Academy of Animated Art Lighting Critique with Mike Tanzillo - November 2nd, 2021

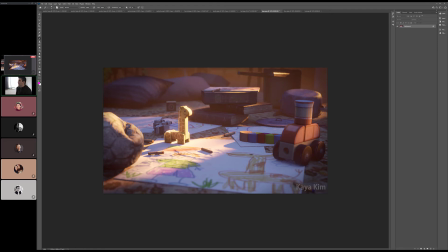985s
So try putting a light in here that only emits specularity to kind of get some more roll off perhaps on some of these objects without really pushing in more diffuse illumination.
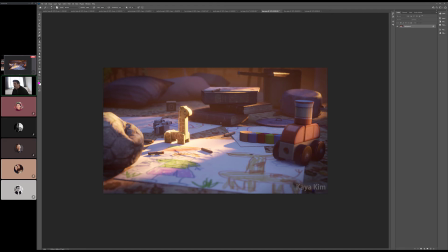1001s
Still love the kid drawings, but it brings in such a nice organic feeling to this. Do you guys have any other thoughts on this one?
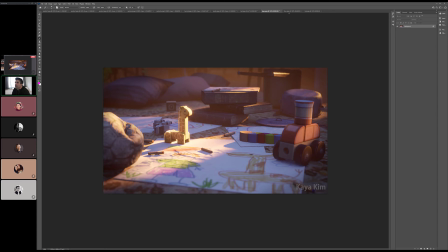1015s
Yeah, I think it's good. Very cool stuff. Very nicely done. All right, we got Theo up next.
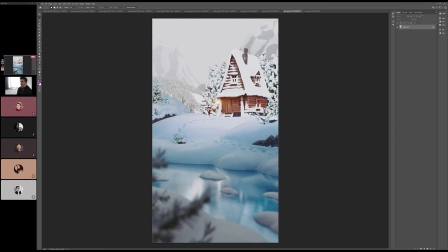1022s
So this is it's getting better and better each time.
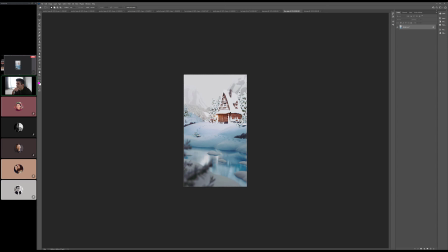1027s
I like that we're now getting, so we talked about like centering up the brightness of the snow, and I think that's looking good. We were kind of working radially, but now you're kind of working with depth space too, which is really nice. Like the fact that it's kind of darker here in the foreground.
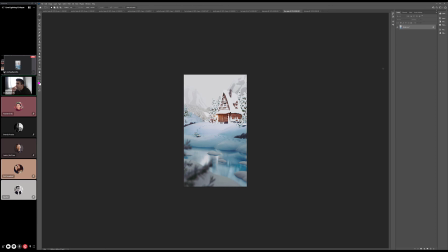1042s
The one thing that you really want to watch out for is that within this foreground, pretty much down here, we're losing some of the blueness of it down in here, and it's starting to gray up a little. So I think we want to be more,
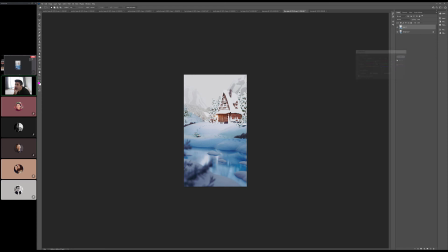1065s
a little bit more in this range with the darks in that, because like it's such a tricky balance, but it's really about, actually I might leave that on there. It's really about it's kind of counterintuitive, but you kind of have to increase the saturation as the lightness goes down,
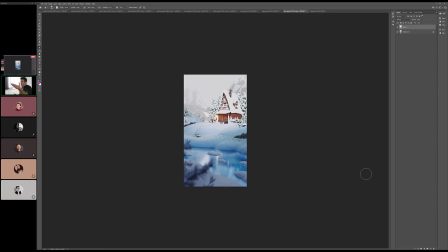1084s
because you either want it to be white, and then as the white drops, you want to because it's going to want to shift towards blue, shift towards gray, but you want to up the saturation on that to get it more into that blue realm. So I think something like that would be good. Let's see a little bit.
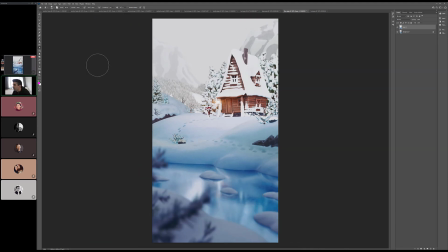1107s
Inside of the house looks good. Watch out, this snow is now getting a touch too bright. It's on the roof and on these trees, and the reason why I say that is it's starting to clip out a little bit.
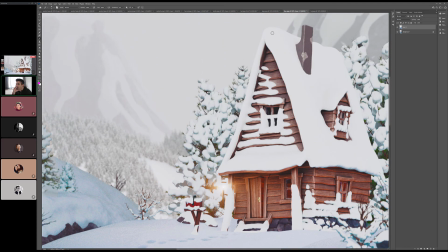1126s
You know, like where there's not, like we're losing value, and it's just kind of super bright. So pull that back just a touch. And oh look, there's like a little cardinal in this tree over there. Look at that, never noticed that before. And
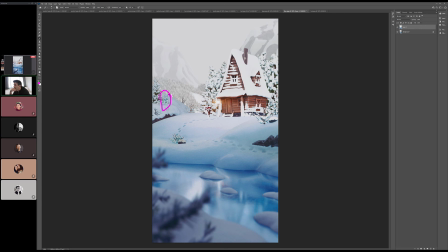1147s
what this little tree right here has got a very blue-green shadowy thing going on, so watch out for that. And then this plant here, it's the snow on that, on just the plant and the rock are more yellow-green than anything else in the shot.
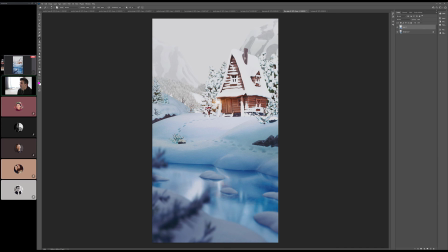1166s
So just watch out there. Background's looking pretty good. What do you guys think? Any other thoughts on this one? Footprints look really good. Yeah. All right, and then we will finish up with Tom.
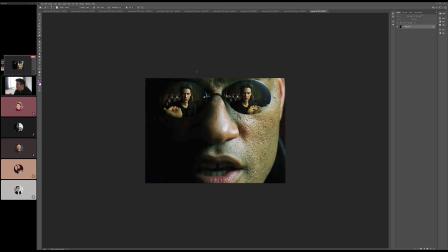1183s
Tom, we talked about this yesterday too, but I just saw that you had the write-up about the characters like looking into the eyes. I think it's all looking good. I think that what you included was a really nice breakdown. I like the idea that they probably had to shoot this twice, and they're like, Keanu, can you make that same face again?
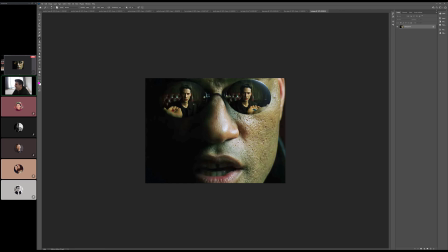1201s
And he's like, yep, I can do that face again. I got this. I love Keanu Reeves. I have such a huge crush on Keanu Reeves that, but I like teasing. He makes that face a lot in movies. That's just kind of like, John Wick is fun.
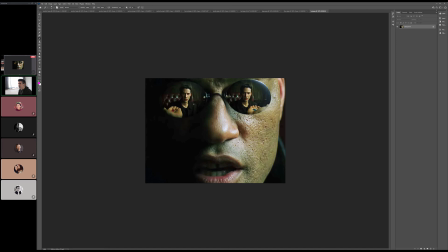1217s
Anyway, but yeah, again, I was talking yesterday about like how this is such a great example of human skin, the specularity in it, just that extra bump, the variation in the pore sizes too.